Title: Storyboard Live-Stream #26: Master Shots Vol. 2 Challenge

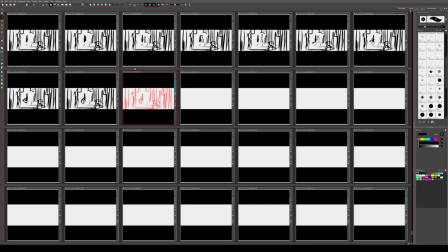(41:33)
And so maybe she's like, okay, we're gonna cut in. Man, I really like doing these psychological shots. We're gonna have a slow push in.
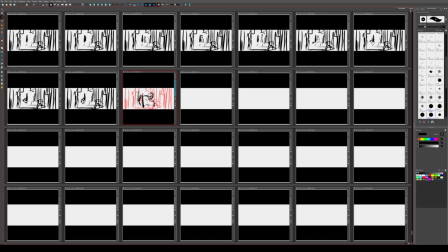(41:56)
Here's her like stuff that she has beside her. Camera's just gonna slowly push in.
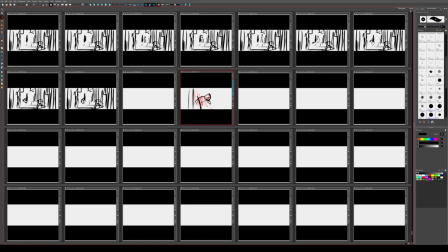And we're gonna get closer to her character as she's like nearly falling asleep.
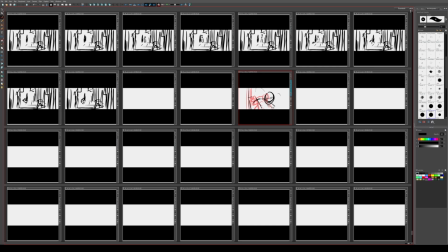(42:31)
Maybe there's like mist and stuff like that in the background of the machinery.
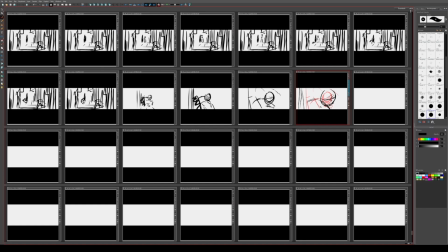(42:48)
This push-in would be like 20 seconds long or something. It's building up tension.
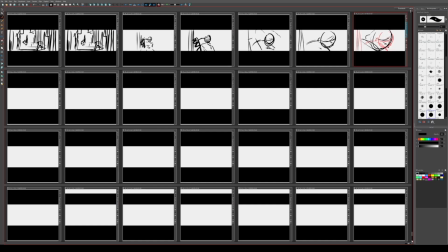(43:06)
And then what's going to happen is we're going to do a cut in close, like a real extreme close-up at the very end of it, just for emphasis.
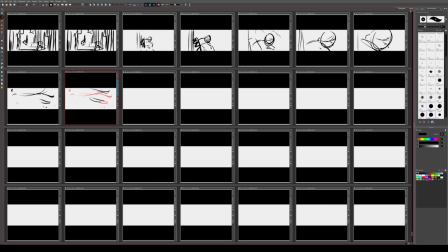(43:23)
And she hears something, so she looks, and there she sees, I don't know,
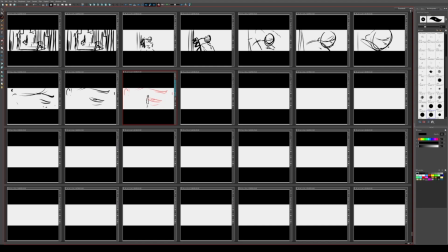(43:42)
one of her friends at the end of the hallway, something like that, coming through the mist or something like that. Maybe several friends, something like that.
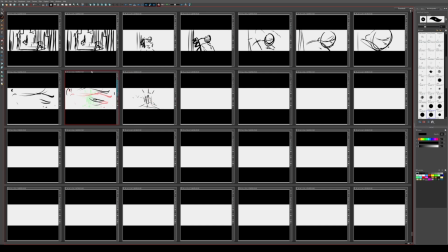(43:59)
And what we're going to do is we're going to duplicate this expression. So we're still going to focus on the fact that she's not actually really reacting to this because she's too tired. Alright, not a lot.
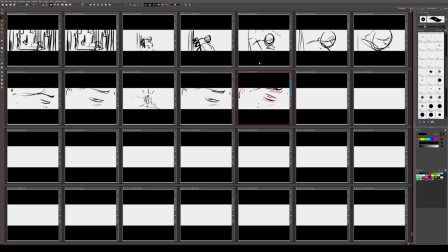(44:19)
Maybe she like begins to move, and we'll use that as motivation to cut to this shot
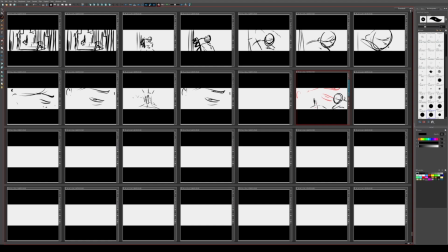(44:34)
where they are over there. She's way over here. I mean, they're coming down the hallway, something like that.
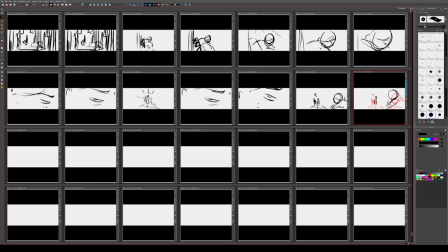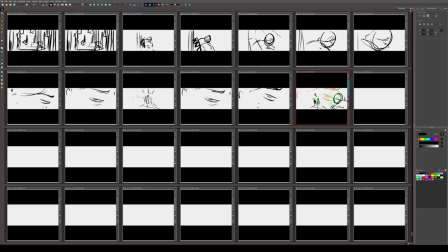(45:05)
Maybe she like waves her hand. It should just be one friend, honestly. If it's multiple friends, it'll feel too weird, I think.
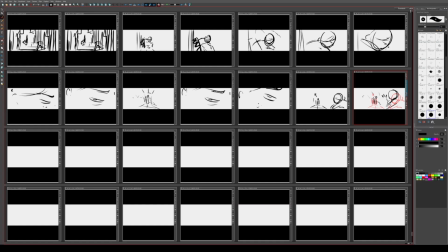(45:14)
You know what? Actually, it can be multiple friends. So what's going to happen is she's going to wave to them or say something. But she's still like super tired.